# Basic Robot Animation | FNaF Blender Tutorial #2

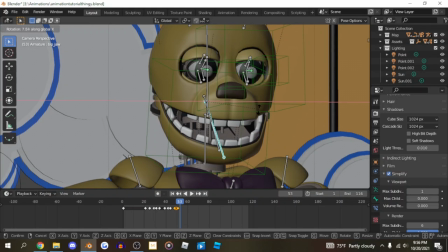And just keep doing this until you have the audio completely synced.
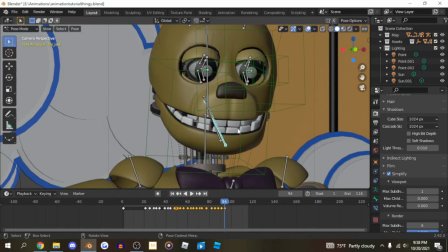Then once again, we're gonna add the bounce by closing the bone.
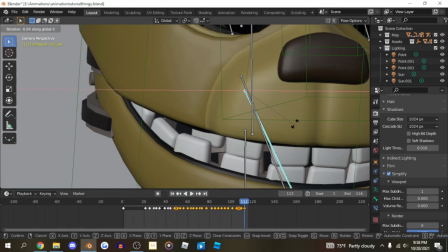Looks like the jaws are closed, but not too close to the point where it's like this, because then the teeth will start clipping and it'll look awkward.
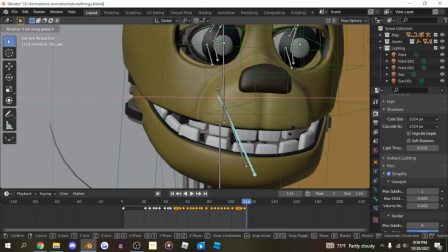few frames. Up slightly up a bit. Okay, doesn't matter if it's a bit off, hopefully. Everything, translation mode, linear.
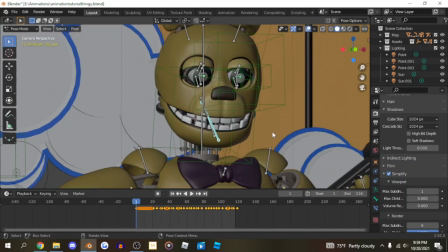I should have myself a smooth playback of the jaw, hopefully.
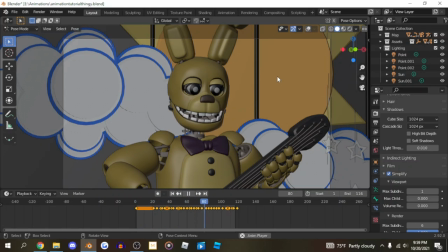Hey kids, are you ready to sing happy birthday?
There we go.
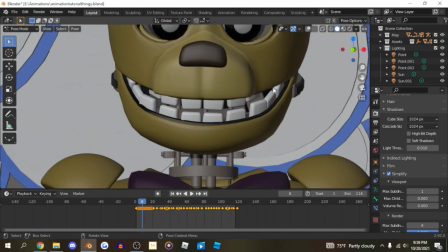Now we have actual moving jaws and they actually look robotic.
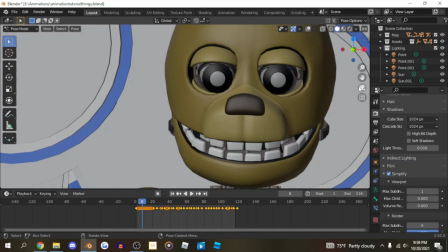It actually looks like how a robot would perform and speak instead of it looking completely smooth human mouth.
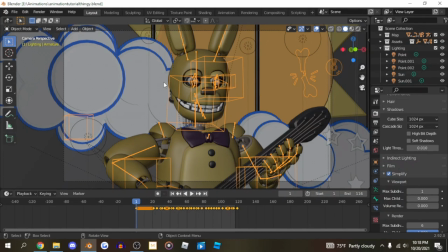Gotcha. Life. Now we're gonna do the torso, since the head, if you were to do that first, then it'll create some confusion. Just in case you wanna change up your movements later, then you gotta redo the entire head's keyframe, so it's best to just start with the torso itself.
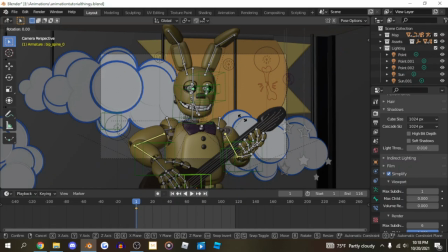But the torso, if you're trying to do like stylized and realistic movements, it's smart to just move it along the Z-axis, since realistically that's the only angle that animatrons can move.
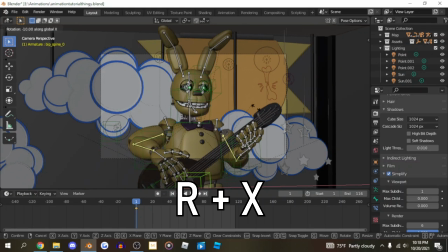Oh, besides the X-axis, it can move like this, but it can't do this, sort of, because it will start bending the wires and stuff, so. They can do this, and they can do this, so.
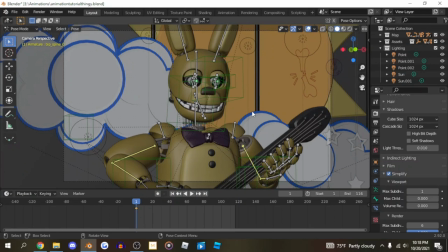You can just try and get as creative as possible with it, but just stick true to what I said before with the jiggles, like here.
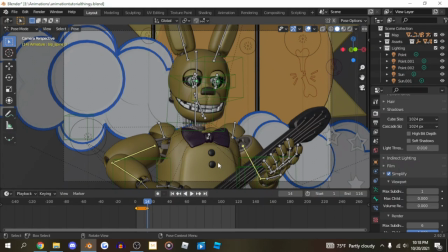Now this does not need to have linear on, because the jaw actually moves linearly.
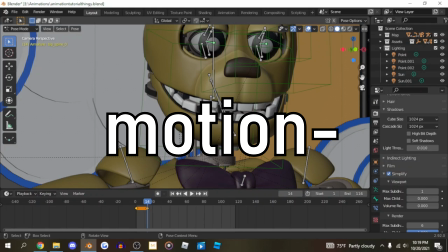That's not even a word. It moves in linear motion, so it's best to just have this on bleasier,
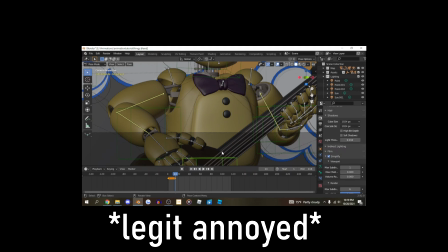beesier, however the hell you say it. Gonna move it this way.
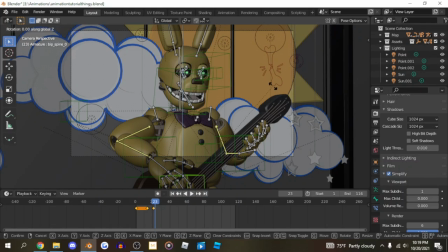Move two frames. Move it back to its original position a bit. I duplicate, move forward.
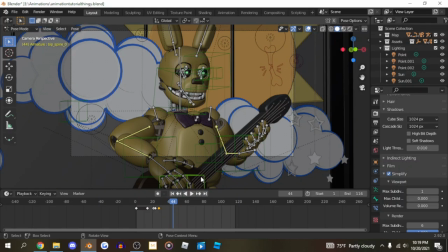Hey kids!
That was some basic animatronic movement, but I think that's a little bit too slow.
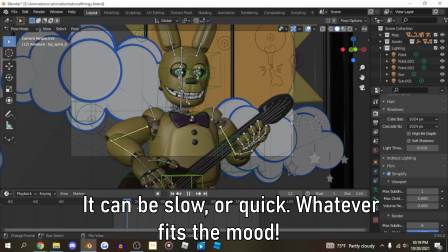Hey!
That's a bit too slow for my liking.
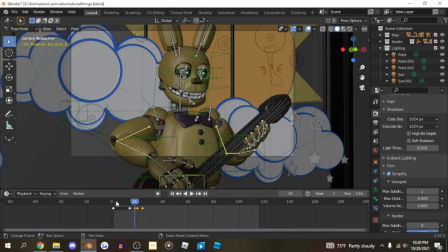You can choose to make the movements fast or slow, but mine tend to be fast paced since not all robots move in a slow motion.
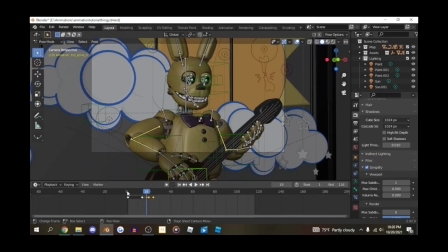Especially while greeting people, they move pretty fast if you ask me.
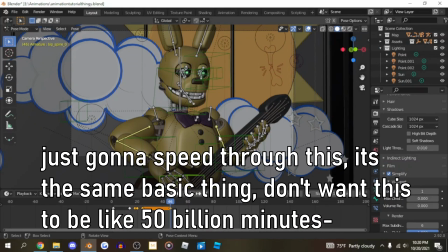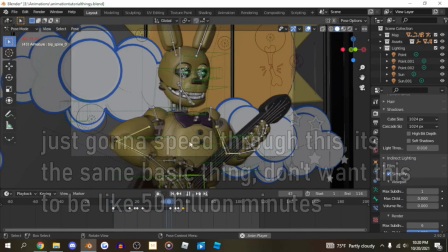Crap. You're not supposed to click location, rotation, and scale. That means if you were to make an accidental scale, like, oh, that's not gonna do anything. It will, because you put a scale bone.
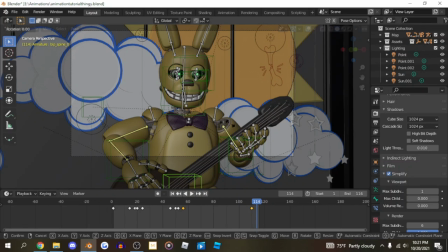Hey kids, are you ready to sing happy birthday?
It's a bit odd.